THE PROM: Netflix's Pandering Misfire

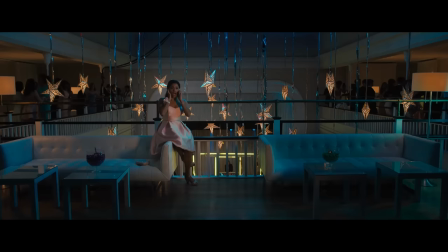(24:52)
I don't know what that means, but I'll take her word for it. A crying Emma calls Alyssa to figure out what's going on.
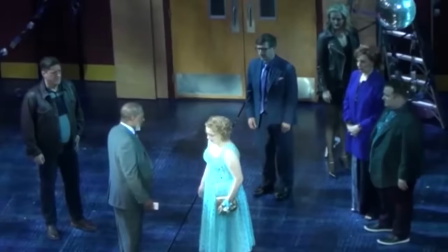(24:58)
Alyssa knew nothing about this. The entire school kept her in the dark because Stacy and Shelby outed her.
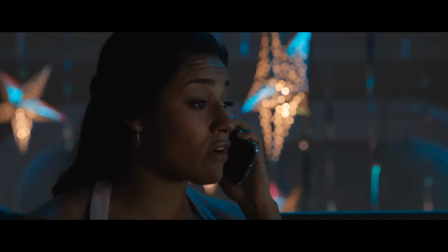(25:05) They met in secret, the whole town kept this from her?
Which is an actual plot hole.
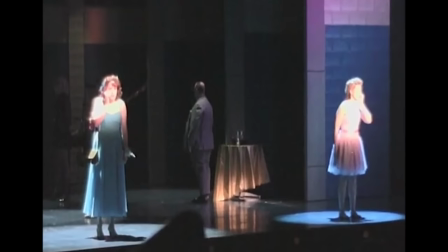(25:10)
All of the students and staff at this school knew not to tell Alyssa because she's lesbian, but none of them told Mrs. Green about this? I'm calling Cap.
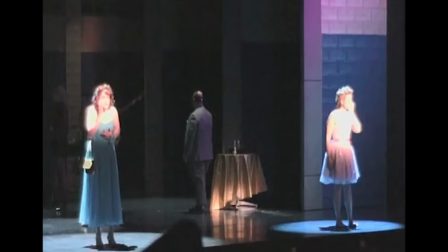(25:20)
And the Atlanta play was a little odd, a little sussy, that Alyssa never found out anything about the change of prom location despite no one specifically keeping it from her.
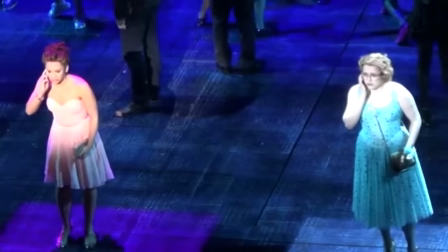(25:29)
So in the Broadway version, they changed it to be a grand conspiracy against her where no one told her.
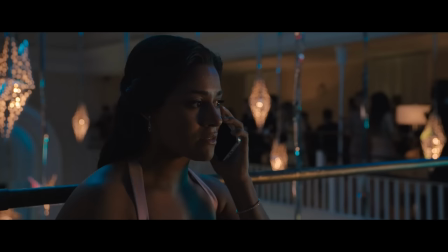(25:35)
But that just created a bigger problem than a one it solved. And the movie maintained that one-to-one.
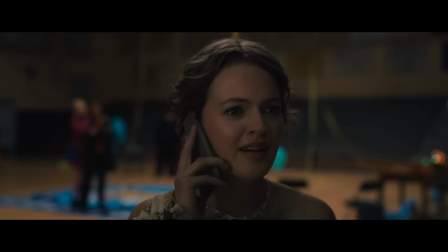(25:40)
Emma isn't having it.
Come meet me. I can't. Look, my mother's here.
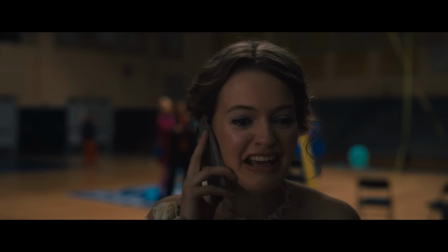(25:46) We'll leave her. Tell her you're gay!
I laughed.
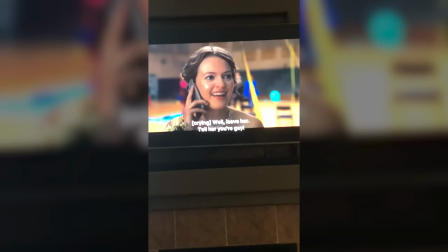(25:52)
Kiana and I kept replaying this over and over.
We're sorry. Tell her you're gay!
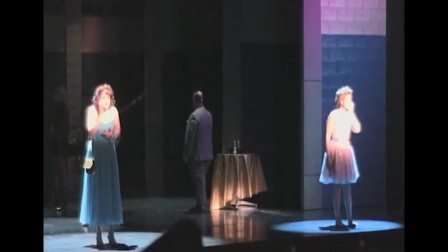(25:58)
And the play is delivered perfectly fine.
Then tell her you're gay! Tell her we're in love!
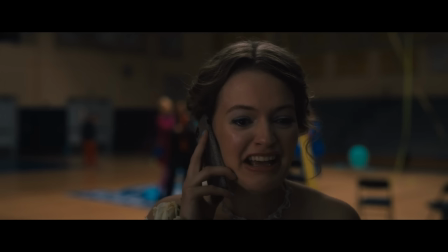(26:04) That's the plan, right? Then tell her you're gay! Tell her we're in love! That was the plan, right?
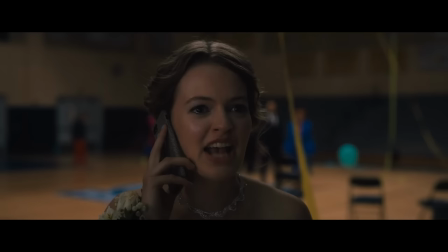(26:09)
But it's so over the top here. It is such a Netflix original moment.
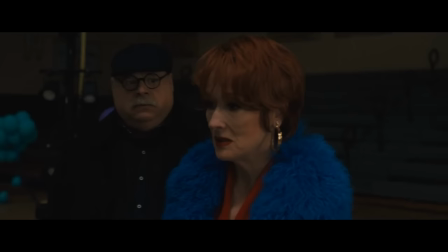(26:14) Tell her you're gay!
Dee Dee accidentally lets slip that they only came here for positive PR, and Principal Skinner is disgusted.
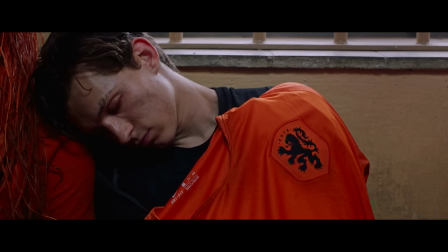(26:22)
This right here is the character's lowest point in the story, where everyone separates and is dejected.
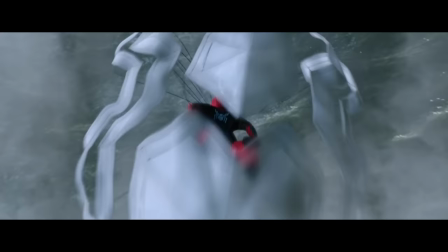(26:28)
Normally, it happens about two-thirds or three-fourths of the way through a story, so that the characters can pick themselves back up in the final stretch.
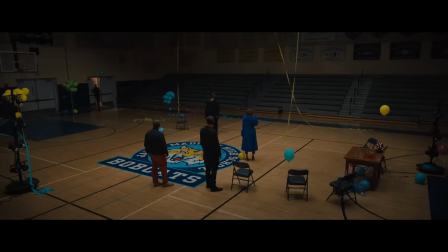(26:36)
In The Prom, that's the halfway point of the musical, almost the halfway point of the movie,
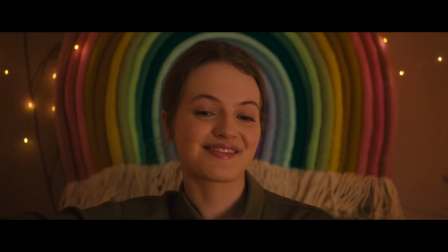(26:40)
which means what would normally be the last 30 minutes in a traditional narrative is stretched to an hour plus in The Prom.
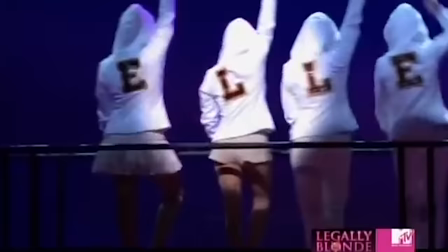(26:46)
In the play, it was definitely subversive. Normally, Act 1 ends with a big number with the characters at peak optimism, about to be knocked down in Act 2,
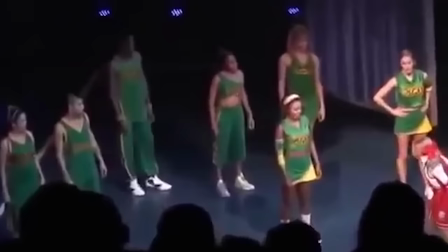(26:55)
or dealing with a decent-sized setback that they'll overcome shortly into Act 2 before falling into their pit later.
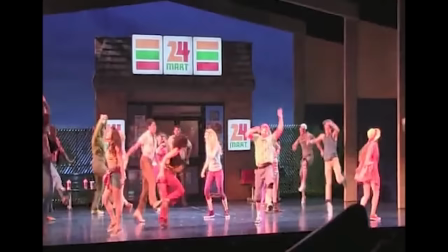(27:01)
The Prom did something different, but I think there's a reason that's not traditionally done,
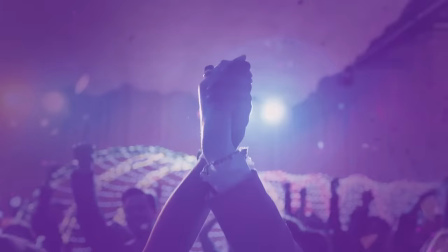(27:05)
because it leaves it with a very awkward pace, and the second half of the movie/play drags.
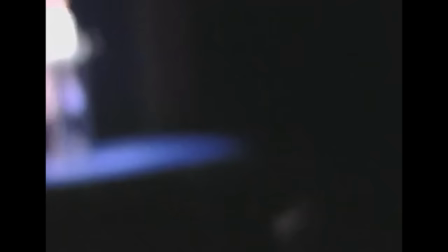(27:13)
The next day, Miss Green holds a press conference and lies to justify the situation.
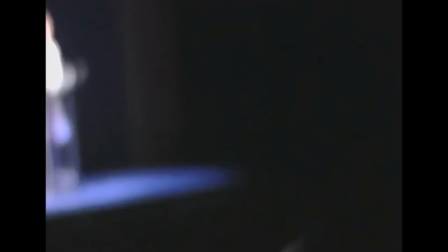(27:18)
In the play, she calls the Broadway stars out on their behavior here.
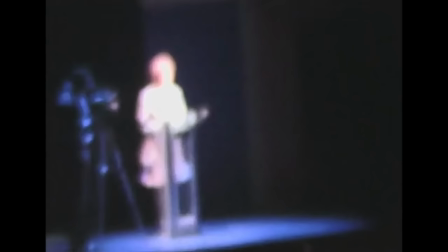(27:22) Those individuals who came into our community uninvited and proceeded to exploit this girl.
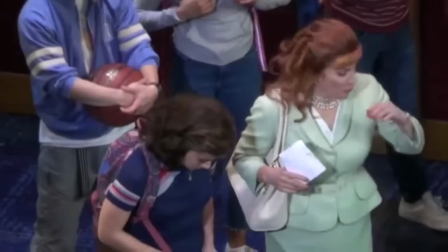(27:29) Those are the people you should be writing about. Give them the publicity they so desperately crave.
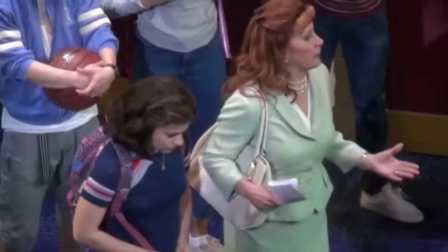(27:35) Privileged people from New York who know nothing about us came down here just to get publicity.
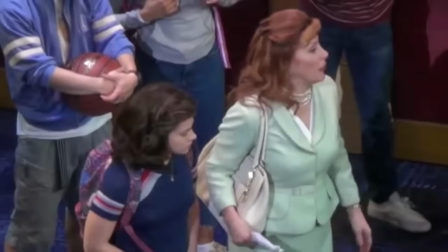(27:43) They are the villains! You should be writing about them!
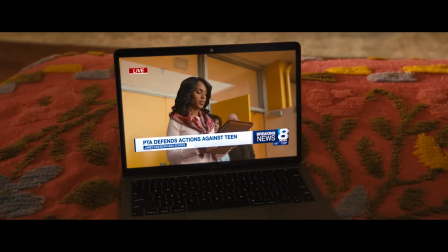(27:46)
But that part's cut from the movie because it's fully lost track of any elements of satire regarding these actors at this point.
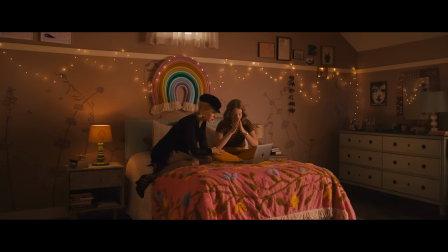(27:54)
We're supposed to completely accept them as the protagonists and love them now. Emma is heartbroken.
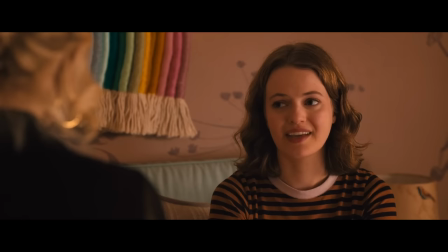(28:00)
Angie is just chilling in her bed with her, and Emma's like, Angie, you're my best friend.
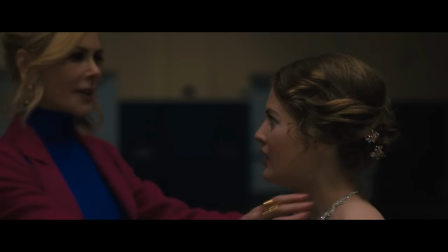(28:06) You've been a good friend. I have. You have.
They exchanged a singular sentence before this.
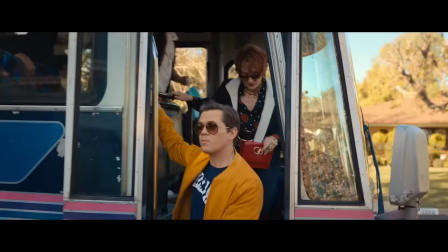(28:13)
All of the Broadway stars arrive at Emma's house. A bus pulls up directly outside.
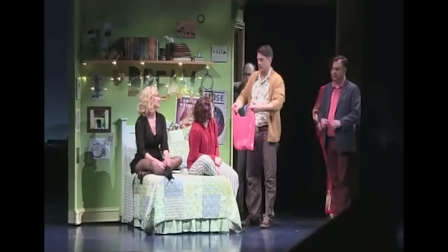(28:20)
When watching the movie, Kiana and I question if Granny is just letting all of these people in the house now, but in the play, that's an actual line.
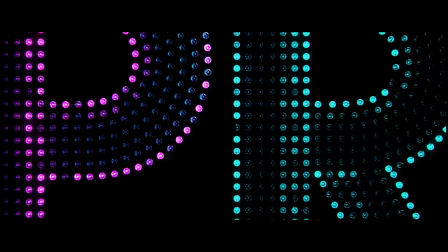(28:27) So what, Grandma just lets you in now? Oh yeah, we're besties.
Yet another layer of self-awareness removed from the hit smash hit film, The Prom.
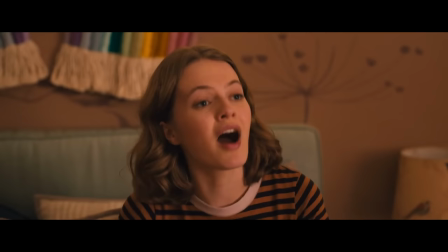(28:36)
On Netflix. Barry insists that they need to get Emma on TV, but Emma just says she wants to be done with it.
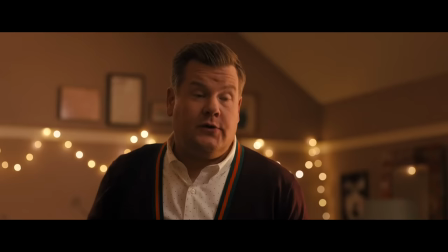(28:43) She doesn't have the strength to tell her story right now. You gotta get that girl on TV. Okay, great.
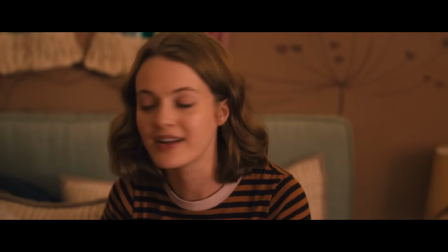(28:48) No, not great. I'm sorry, but there is no way I'm getting in front of a camera and telling my story to millions of people.
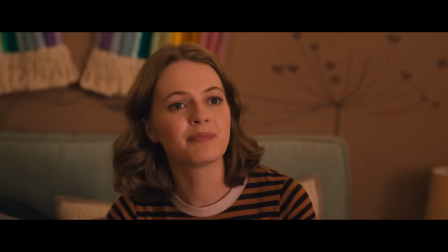(28:55) I can't do that. Say? Please just go.